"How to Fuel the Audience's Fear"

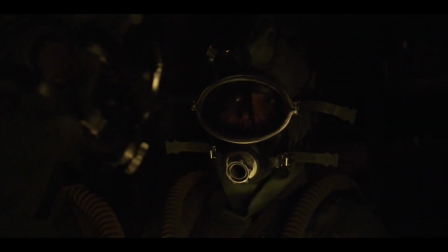The sound effects are also very well chosen.
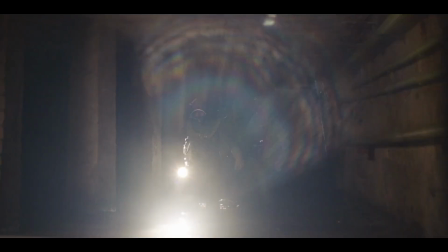For example, the sounds of crackling radiation from Geiger counters is used for obvious reasons,
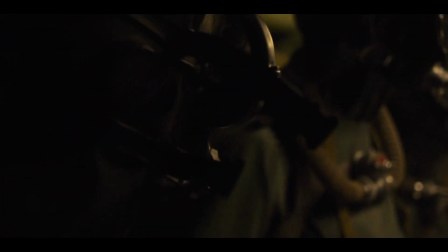and when this sound increases in intensity, you can experience a bit of the same panic as the characters, as you feel the ever-present,
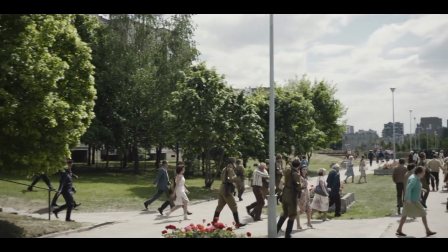invisible menace of the radiation. Because the main thing to fear in the story is nuclear radiation, which no one can see,
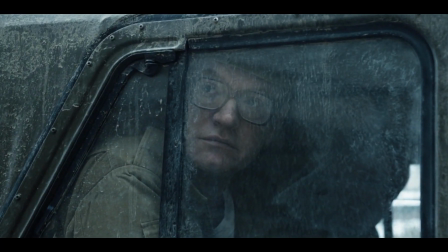the filmmakers use the sound choices to keep it in the audience's mind.
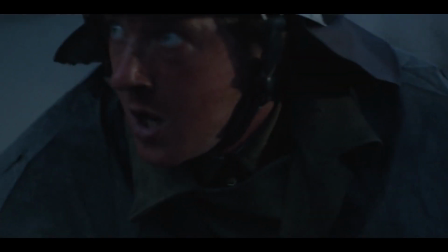You see the effects the radiation is having on the characters, yes, but even in the scenes where there are no visible effects,
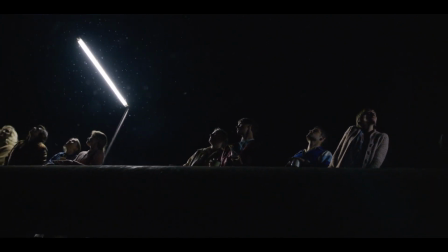you can still feel it lurking through the sound design and music choices.
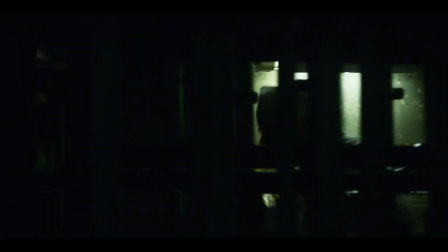So if you want to maintain an atmosphere of dread, use sound choices that subtly keep the viewers on edge
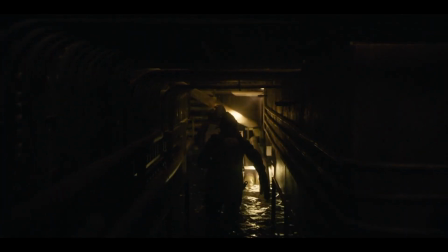and reinforce the emotional state you are setting up with your story choices.
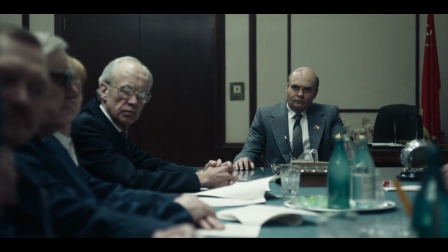Finally, let's talk about how to spread this atmosphere visually.
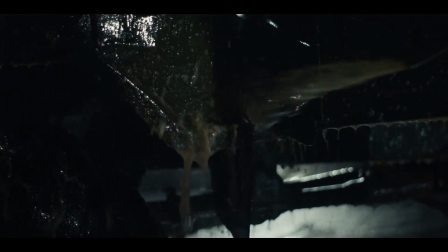As I said before, the unknown is always scarier than the known, so don't just show scary things.
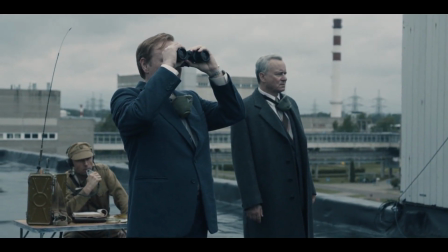If you watch my channel, you can probably guess where I'm going with this, because the key is reaction shots.
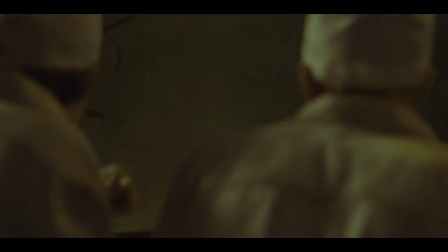Don't just show the exposed reactor core.
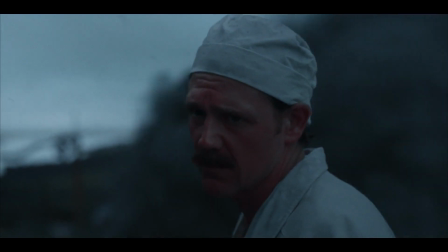Show the character's face as they look at the reactor core and realize just how doomed they are.
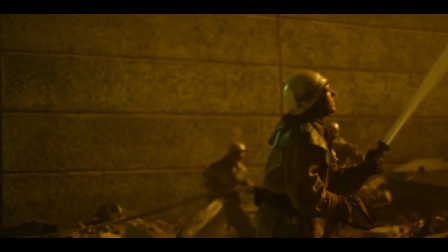Don't just show the firefighters getting injured by the radioactive debris around them.
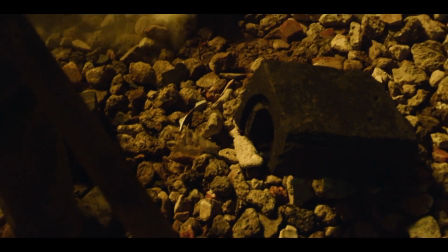Show their expressions as they see what is happening to their comrades and continue to do their duty despite it.
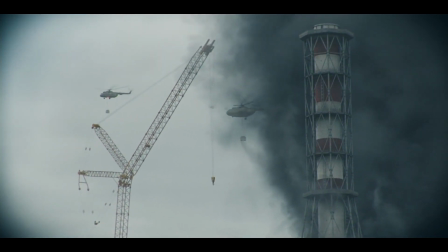Don't just show a helicopter crashing as it gets too close to the power plant and hits a crane.
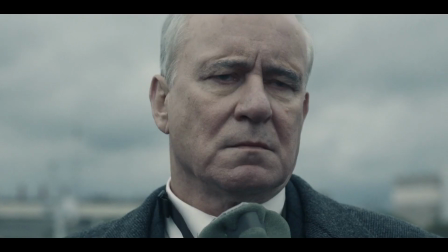Show the men watching as they see it crash, then order the next helicopter in to try to smother the fire anyway.
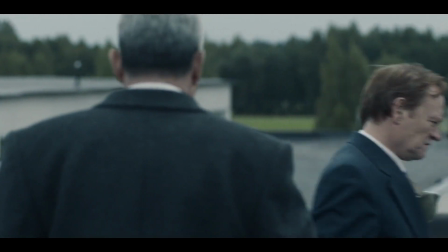Send the next one in.
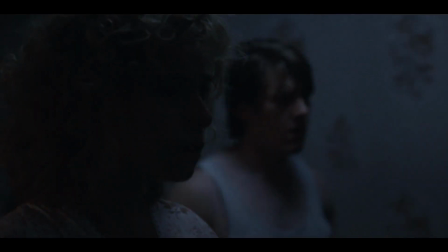Dread, fear, and sorrow are human emotions, and the best way to bring these emotions to your audience is through connection to other humans.
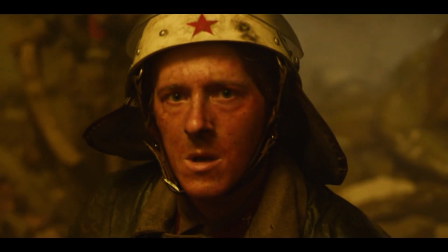By showing the characters' reactions to what is going on around them, you will create an empathetic response in the viewers.
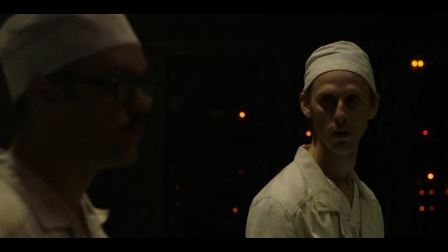As the characters experience the dread that comes from realizing how catastrophic their situation is, the audience will experience this with them.
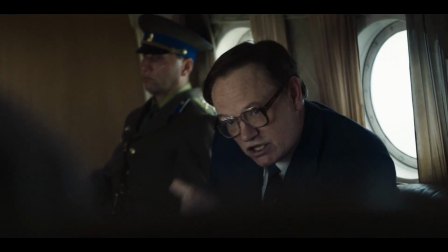Remember, the key to connecting to the audience is characters,
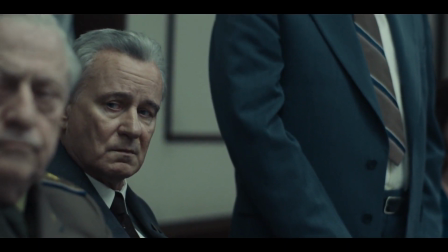and showing those characters' reactions to the story as it goes on around them. So, if you want to build an atmosphere of dread for your story, use gradual reveals,
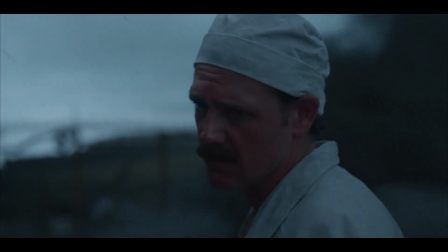unsettling sound design, and lots of reaction shots.
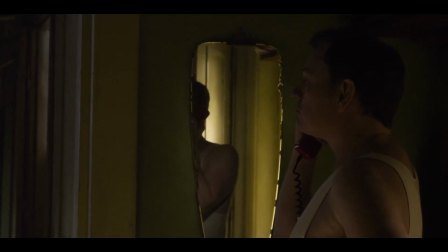I'm AJ, and I hope you found this discussion of Chernobyl interesting.
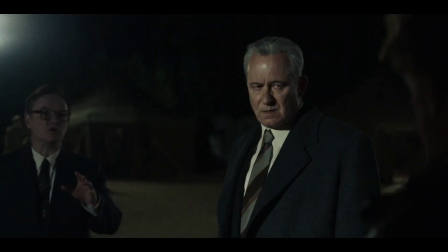If you enjoyed this video, go down below and leave a like, and if you want to see similar videos in the future, please subscribe.
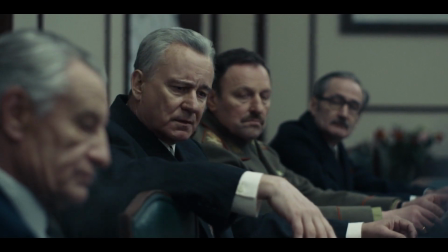What film or show do you think has done the best job at building dread in the audience? Let me know down in the comments. Now, go out there and create stories.